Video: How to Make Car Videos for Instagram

What's up guys? I'm here with Chad from Optical Visions Media. He's going to show us today how he shoots his Instagram feature videos of cars. So without further ado, let's get it going. So as far as gear, what are some of the essential things you need? A camera and a gimbal is ideal for a setup. You can also use steady cams, you can buy glide cams.
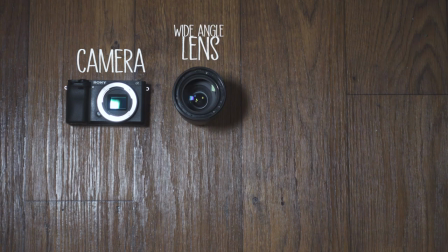[0:27]
They're cheaper than $400 or $500. They're just counter weighted instead of actually motorized. And then on top of that, on my gimbal, I have a field monitor, which is a secondary 7-inch display so I can actually see what I'm filming. And that's really the basics that I quote-unquote need to film a video. For somebody just starting out, really all you need is a camera. What are some of the things you want to plan out ahead of time? If you're trying to shoot a planned out, professional type shoot, have your location in mind,
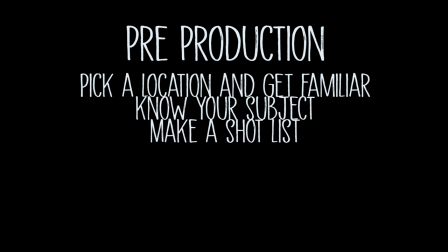[1:02]
know your subject, have a shot list in mind, know the shots you want to get, where you are, so you don't have to worry about that later, that type of thing, those are the basics you need to have, to be prepared. Right on dude, well without further ado, let's go get a shooting. Alright, let's do it. Cool.
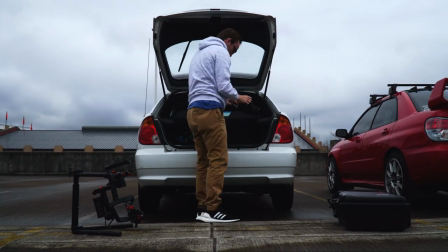all right so gear's all set up um first thing i usually do is i get establishing shots so i set the area
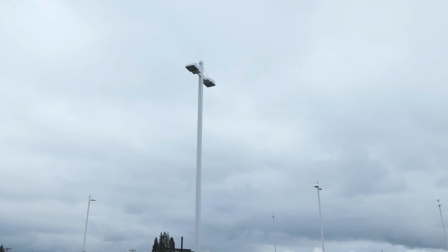[1:37]
we're in the setting we're in time of day um what's going on around us that's that sort of thing so um right now we're on the top of the parking garage
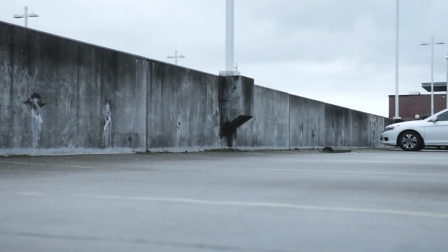[1:46]
at oregon state so there's not a whole lot interesting but the weather is kind of iffy right now it's very gloomy feeling so i'm gonna try and
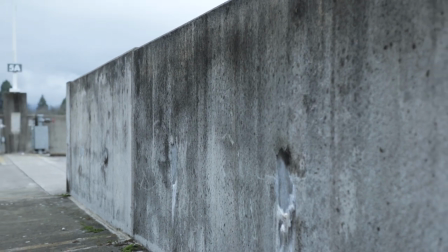[1:54]
use that to my advantage because we're filming a black car today so I want it to kind of look moody and kind of dark and the
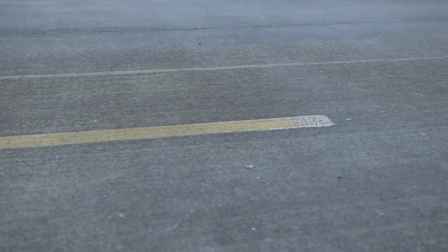[2:02]
ground is wet so I'm gonna try to highlight that so what I'm gonna do is I'm basically gonna walk around the area we're in right now and try to highlight those key factors that I want to showcase in this video I'm gonna get all of my establishing shots on the ground with the
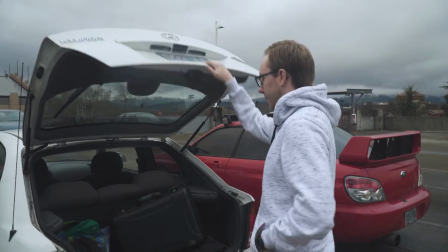[2:17]
rodent so we're gonna do that right now so
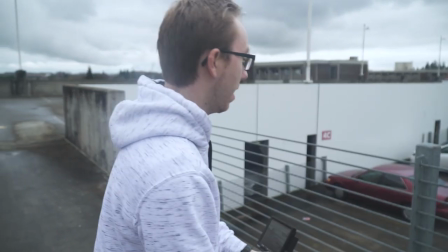[2:25]
I think I want to use a bit of foreground background right now I had an idea where I hold my camera directly over here straight down and when he comes underneath me I'd pan up with him but then when I saw this railing I realized I could shoot through it and if I
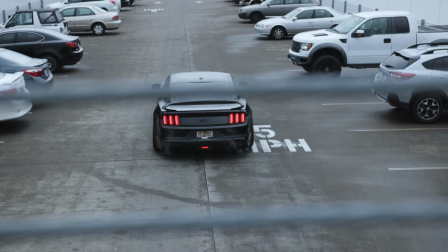[2:42]
get close it becomes super blurry and I can pan him pan with him as
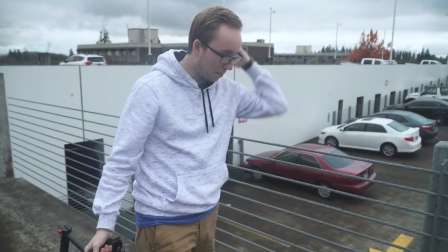[2:47]
he goes up and use the foreground of this passing by the camera to add some depth to it.
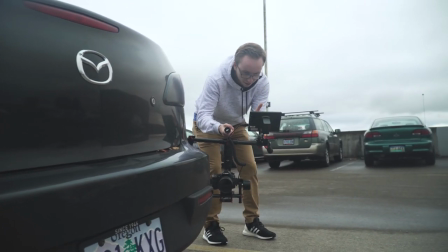[2:56]
Right here and like in my frame right now a third of
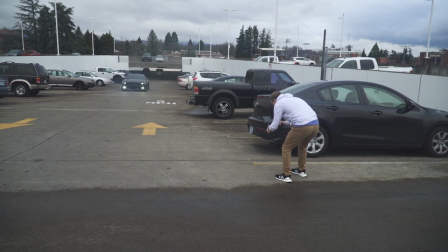[3:01]
it is this cars bumper so I'm gonna pan around right as he's coming around the corner
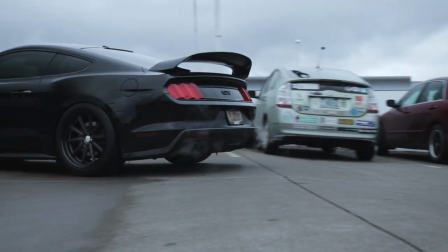[3:06]
and we're gonna use this depth of field to kind of add a little element to the shop.
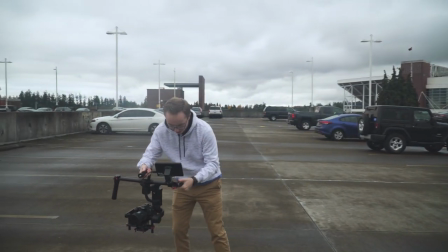[3:16]
I'm gonna be here and he's gonna come from this direction he's gonna come straight toward me he's gonna come up along this wall here and
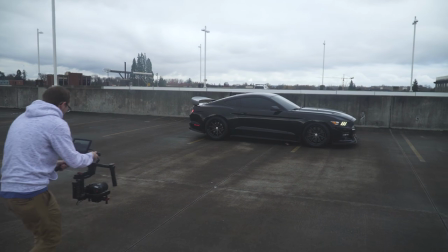[3:24]
I'm gonna tell him to air out while I'm panning away from the car all
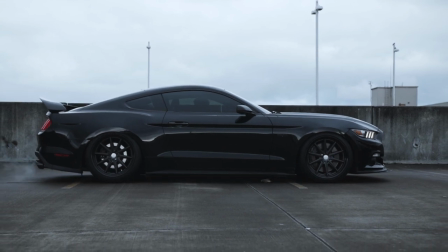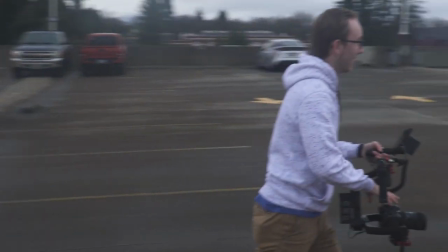[3:38]
right